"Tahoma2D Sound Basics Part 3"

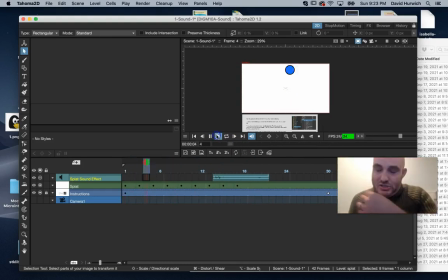Sometimes it helps to put the sound like just a frame before. Okay, see how this sound effect is really selling this action here? Okay.
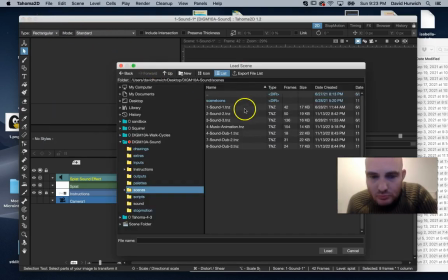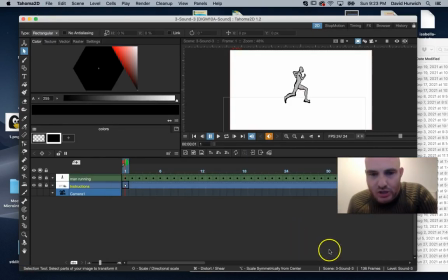I mentioned also that
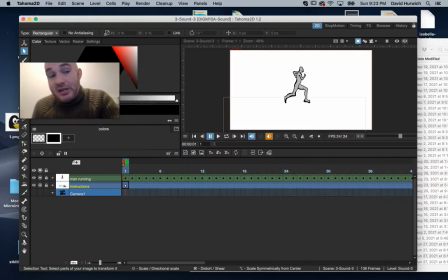sometimes a sound effect can sell an action that we're not even going to animate. Okay, so here's what's going to happen. I have this character who's running. Okay, and what I want to do
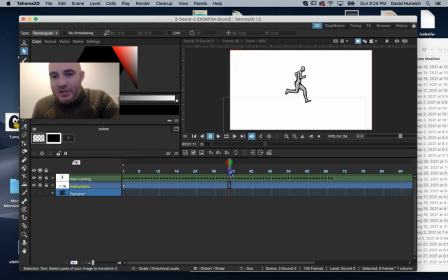is I'm actually going to animate it so that the guy's running and then he's going to run off the screen.
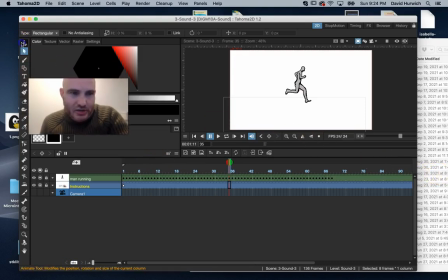Okay, so I'm going to do this by actually using the animation with keyframes like we did. And I'm going to set a keyframe, and then I'm going to have the characters kind of move off screen.
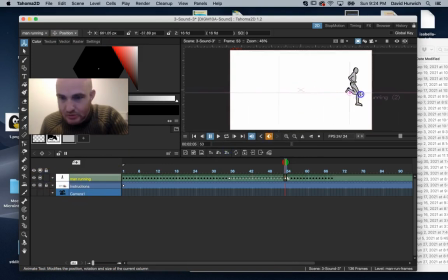Oops, except unlock it. Okay, so let's just play that back. Okay. Now, what I want to do is I want to sell the action of the character running off screen and then crashing.
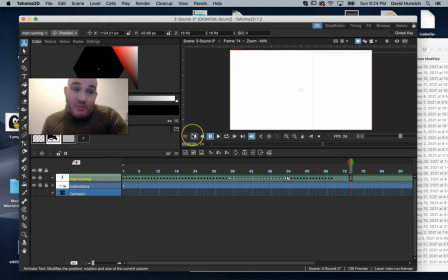So how am I going to do that? Well, I could animate the crash by literally drawing it. Or a better, easier way would be, you know, kind of like when I was showing you that Wile E. Coyote, where we never really see Wile E. Coyote hit the ground. We just kind of hear the sound effect, right?
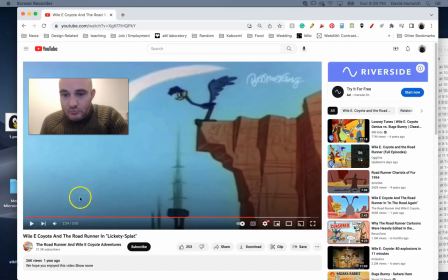Let me see if I can find that real quick. All right, so I got... It's not actually the same one I showed you, but it's similar.
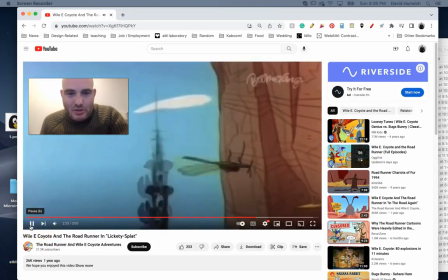They're all kind of the same, where he falls and hits the ground. So let's watch Wile E. Coyote fall.
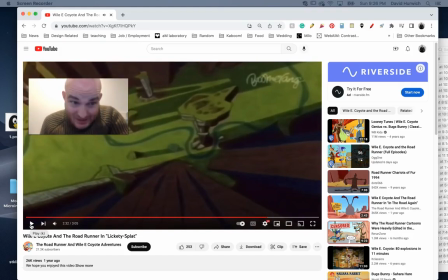Now, once again, we didn't see him hit the ground. We just heard a sound effect, and then we saw the aftermath, which is a bunch of smoke.
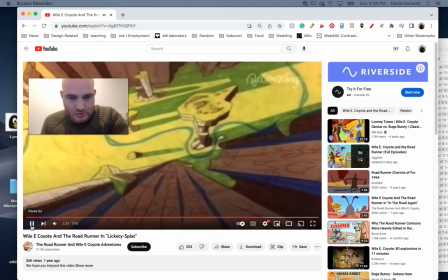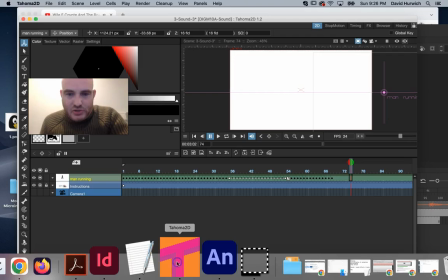So we're going to do something kind of like that.
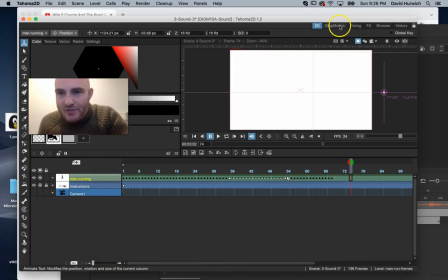So I'm going to import a sound effect called crash.
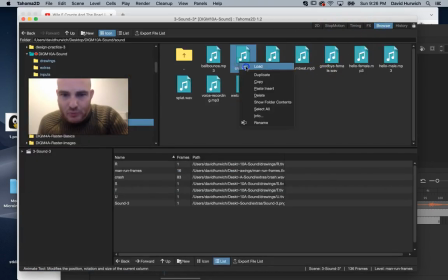I'm going to import this.
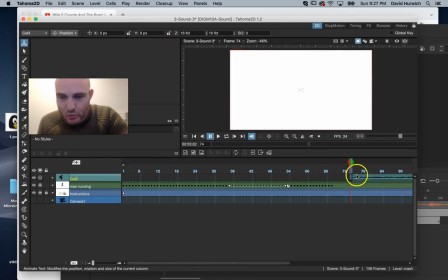And what's going to happen is it's going to add this to my, it's going to add it. It actually added it where my time marker was. I'm going to call this crash sound effect.
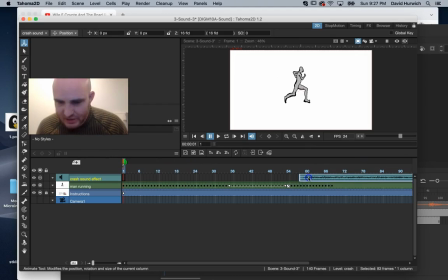And I'm actually going to take the whole sound effect and kind of get it a little bit after the character leaves the screen. And let's put this in camera mode. This way we can't see what's happening on the left and right. And then...
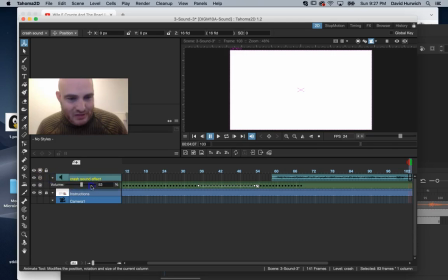Okay. I'm going to raise the volume up on that. I want to make a really big crash. Okay. So even though I didn't have to animate the guy hitting a wall or crashing, we can, our mind,
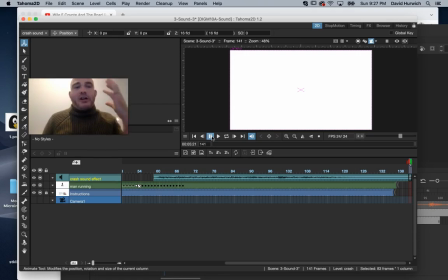you know, when we hear the sound effect, our brain goes, well, we saw a guy run off screen, then we heard a crash sound. We put two and two together that the guy crashed, right? But we didn't have to draw any of that. So it's a way to save time and way to save, you know, animation time.
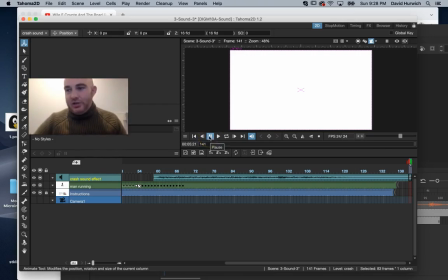It would have taken, you know, could I have animated that frame by frame? Yeah, I could have. It would have taken a long time, but I could have done it. But this is a lot easier to find a sound effect and just have it happen off screen, you know what I mean? Also, there's a little bit of a comedic effort to it too, where if you don't see it, it's not as, you know, it's kind of funnier too.
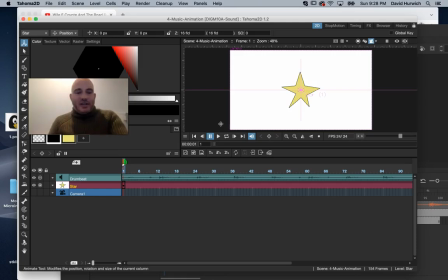Another thing we could do is use sound or music to help with animation.